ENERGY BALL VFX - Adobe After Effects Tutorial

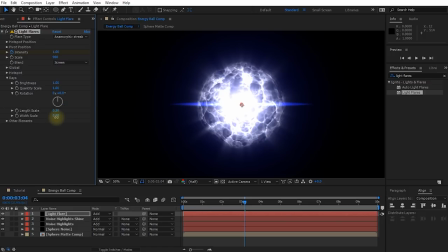Feel free to tweak this in any way you want. That actually doesn't look too bad. So I've got almost 1,000 on the scale and 0.3 and 0.4 on the length and the width scale.
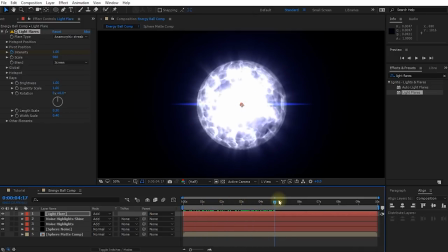So I think that actually gives it quite a bit of power right in the center. I feel that's probably a little bit too much actually. I think I might lower the scale and adjust the length and the width scale properties just a little bit. But again, feel free to tweak this to your liking. Cool.
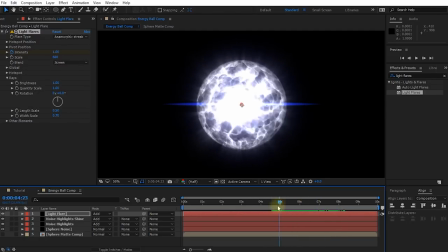Finally, the last thing I want to do with this lens flare is just add a little bit of flicker so it seems a little bit unstable. And for that, I'm going to alt-click onto the stopwatch icon next to the intensity. And let's add a little expression.
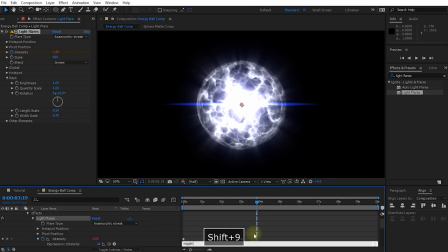I'm going to type wiggle, open round bracket, 8.2. And close round bracket. So I'm kind of going to randomize and kind of jiggle this property, this intensity property around by a value of up to 0.2, 8 times a second.
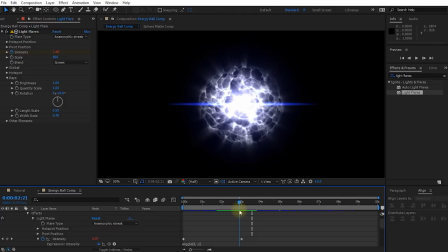So now if you scrub through this, you should see, yeah, can you see how the flare just jitters and just adds a little bit of instability and just intensity to this energy ball?
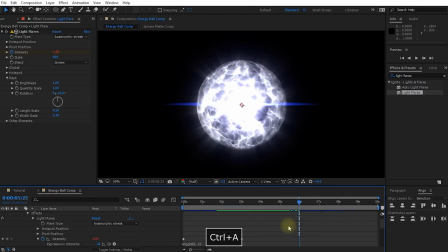I really like this effect. Let's once again collapse all of our layers.
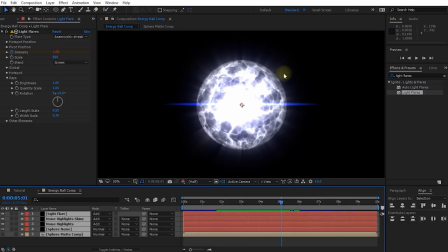And next, let's add a little bit of energy diffusion to the outside of this energy ball. And by that I mean, imagine the surface of the sun where you have a lot of sun flares because there's so much energy on the surface that it's kind of being radiated outwards.
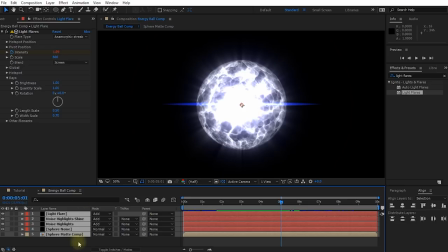And I kind of want to add the same effect to our energy ball. For that, I'm actually going to select our noise highlights layer and duplicate it.
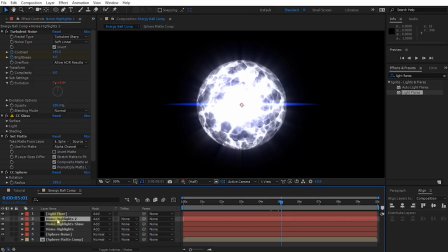And let's drag this upwards just underneath the light flares layer. And let's rename this to energy diffusion. Next, in the CC sphere effect on the energy diffusion layer, let's increase the radius a little bit. So we're kind of pushing this being pushed outwards just a little bit, probably to maybe about there.
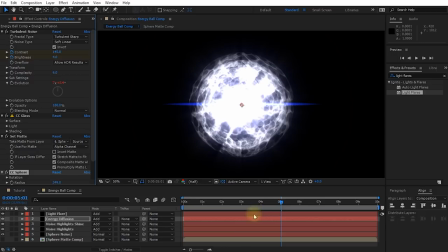And I might also come up into the turbulent noise effect, press U to reveal the keyframes and come to the last keyframe here.
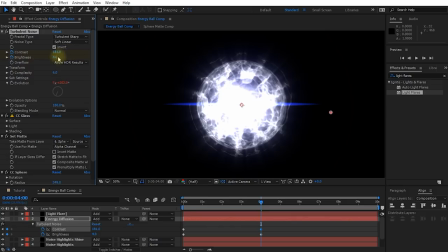I'm actually going to jack up the contrast a little bit more and maybe a little bit more on the brightness. I just want like really frilly little bits of energy being floating off into the distance. And I might also for that open up the transform and maybe I'll scale it down just a little bit, just so it looks a little bit more fine.
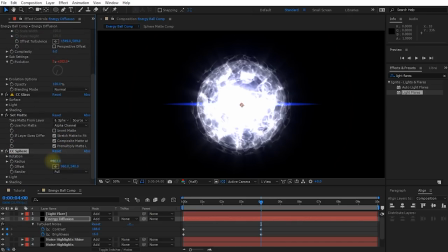And maybe I'll bring the CC sphere in just a touch. So we're just kind of just a little bit on the surface.
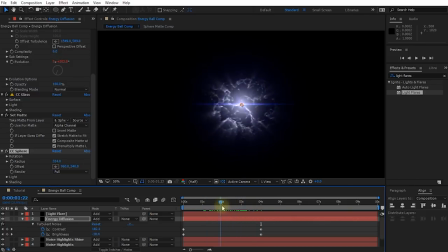So let's check this out. Cool, that's actually not too bad at all.
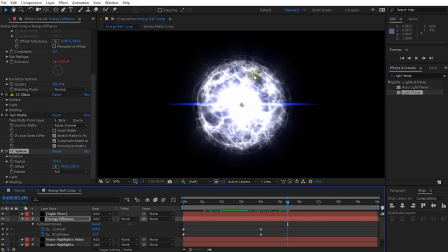Now, I think I don't actually want the effect to be covering the inside of the sphere. And the easiest way to do that is just come up to 4 seconds where our energy ball is fully developed. Let's grab the ellipse tool, and if you can't click into the center, make sure you have no effect selected. And let's draw a mask right into the center of the sphere.
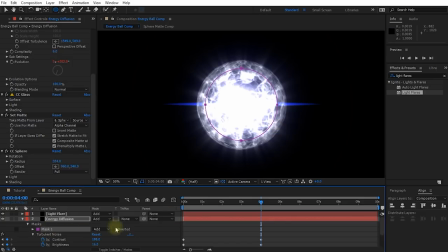So probably about there. Let's change the mask mode over to subtract. So we're just kind of taking the center of this diffusion out so that the center of the energy ball is nice and solid. And let's expand the mask properties and increase the mask feather. I'm also going to push this out a little bit on the expansion.
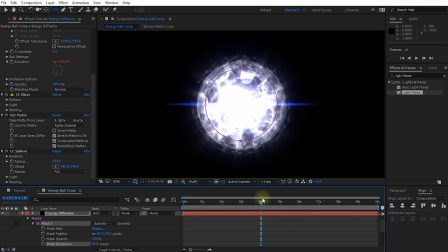So we're just getting these diffusion lines on the very outside. And still at 4 seconds, let's enable the mask path.
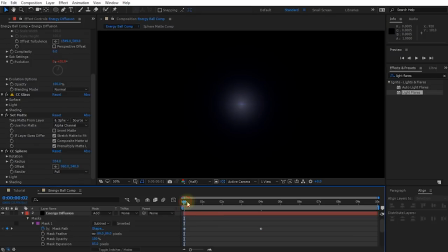And let's come back and let's shrink this mask down. So we're kind of having this diffusion lines appear probably about there.
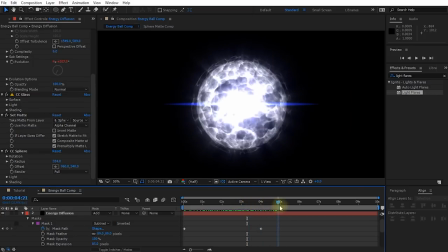You can kind of see them come in on the outside of the energy ball. So it's just adding just that little bit of intensity. Might actually increase the contrast even further. And again, just make sure you're doing that when you're on the keyframe for the contrast. Otherwise, it's going to go a little bit weird. So that's kind of just adding just that little bit of extra diffusion.
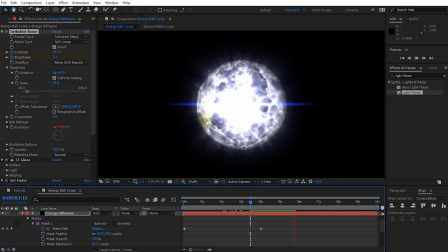If you now play this back, you can kind of see a little bit of this rim going on around the energy ball. I kind of like this effect. But obviously, feel free to tweak this to your liking. Finally, the last thing I want to do with our effect is actually add a more solid rim around the outside.
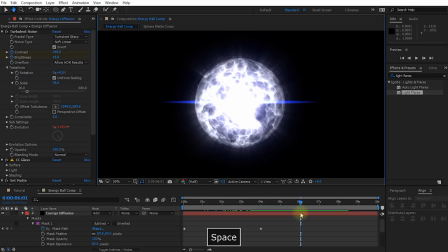Now, you can actually see a fairly solid rim already, but it just, I don't know, it just doesn't look very interesting. It looks a little bit flat on the outside. So let's again collapse all of our layers, and one more time, let's create a new solid.
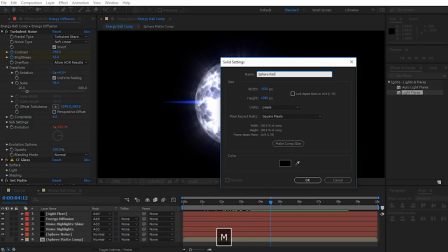I am going to call this one Sphere Rim.